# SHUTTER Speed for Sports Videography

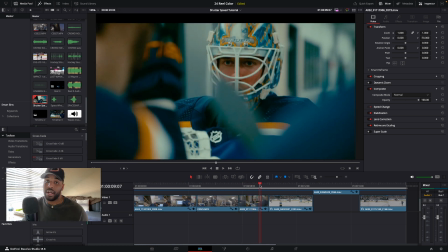So if we go to the in-game action, and this is a tip I will give to a lot of sports creators. A lot of y'all's footage, man, the action footage is really wispy, and that's from having the shutter speed too low. Crank that shutter speed up.
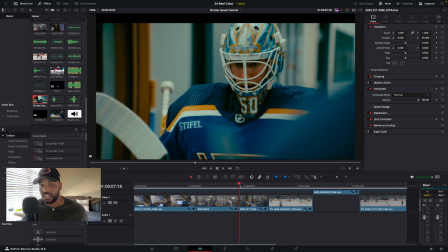It also helps if you're, let's say you're shooting an outdoor sport, maybe investing in a ND filter to help you kind of control your exposure. But for a lot of,
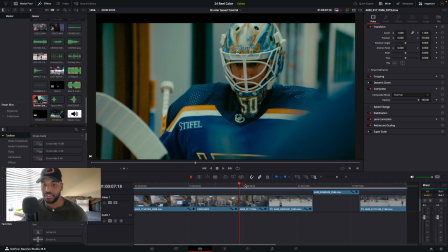especially people coming up, you just got your camera a few months ago, you're shooting sports, let's say, and you want to shoot in slow motion, crank the shutter speed just a little bit to kind of give you some bite to the clip.
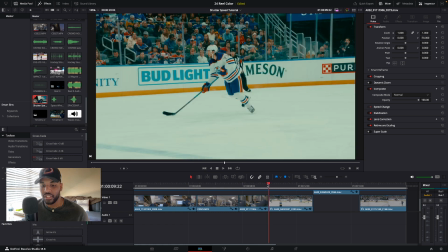A lot of times it's just too wispy, and I'll be able to show you here the difference in how it looks. So this clip was shot originally in 60 frames per second, but I converted it to 24 frames per second by speeding it up
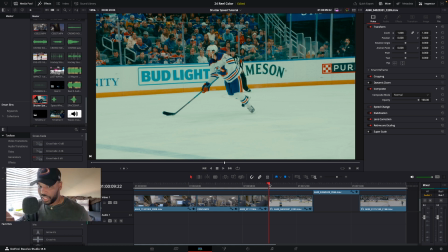and giving it a real speed look. For pregame or any kind of B-roll that we shoot, we try to keep it at 180 degrees or 1/50 for the shutter speed. We do that because it looks the most cinematic.
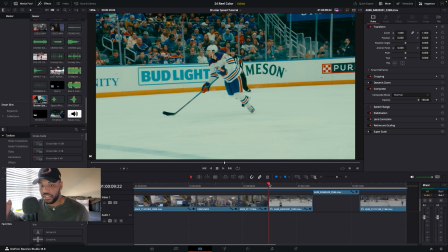It's going to be the most clean image that you can get, and it helps you with your exposure, especially if you're indoors. Helps keep the noise level at a nice spot.
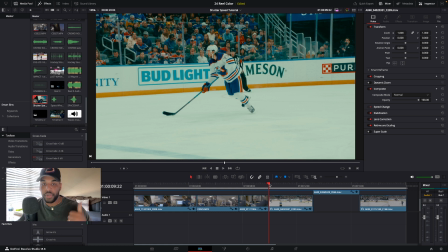When we shoot clips on the ice, we like to bump our shutter angle and shutter speed way up. And the reason is the game moves so fast. Like I said, it would just look wispy, kind of like
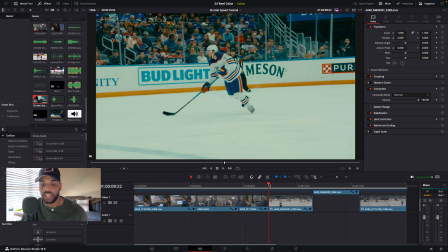it just looks it starts to look nasty, like muddy. So you want things to kind of be sharp is the word I will use. And this is just creative freedom, right? Like you can, whatever you want it to look like. If you want it to be more
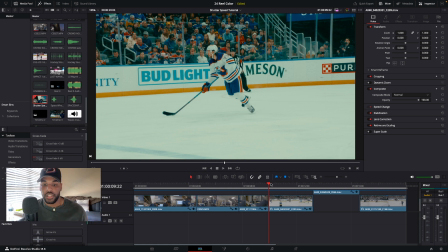smooth, then by all means keep your shutter speed at 1/50, or whatever you want it to be. When you're shooting in slow motion, it's going to look really really soft, really smooth, and that's just not the look that we go for.
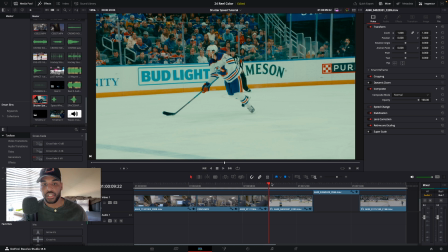We like a really sharp image. So here, this first clip, like I said, it was shot in slow motion, and we sped it up to match real speed.
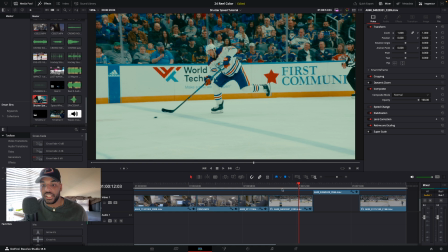And as you can see, it's really like actiony. You can really feel the action because it's so choppy.
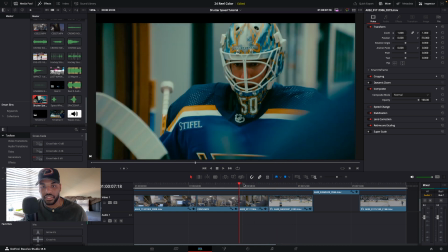You see how it's choppy, where it's like, let's go to this, very smooth.
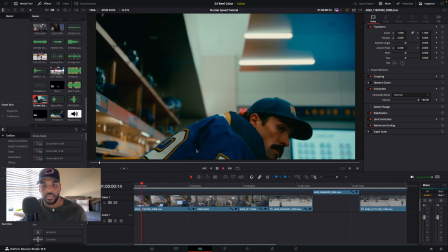Let's go back to this one. Really smooth, no choppiness going on.
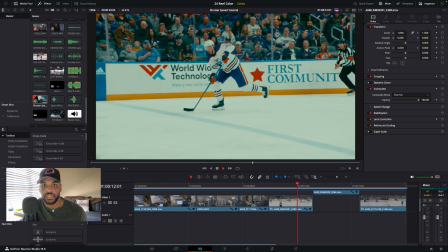You come out here to this, and it's all action. You can really feel him chopping the ice here.
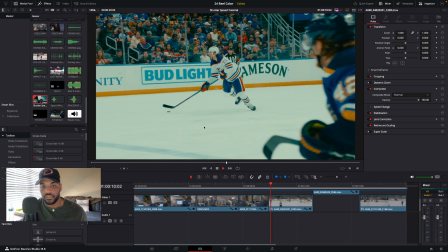You can see all the details. I'll have another shot here in a second that will kind of further
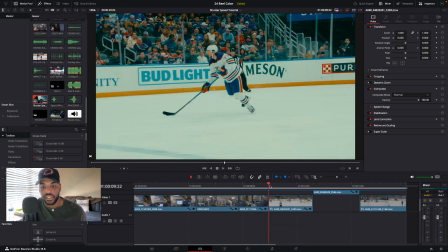show that, but you can just feel the action here, and it's really nice. So I think for on the ice, we shoot our shutter angle. Our shutter angle for on ice action is around 72 degrees.
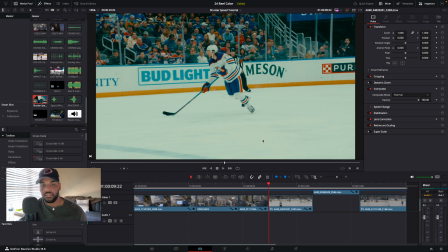We like to try to get it to 60, but with some of the lighting and exposure, sometimes it's not feasible. You get too dark of an image. For shutter speed, we like to get that thing up above 320 usually, to get this more sharp look.
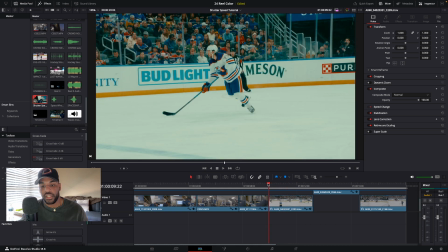So if you're on a little DSLR or a mirrorless camera, try cranking that up.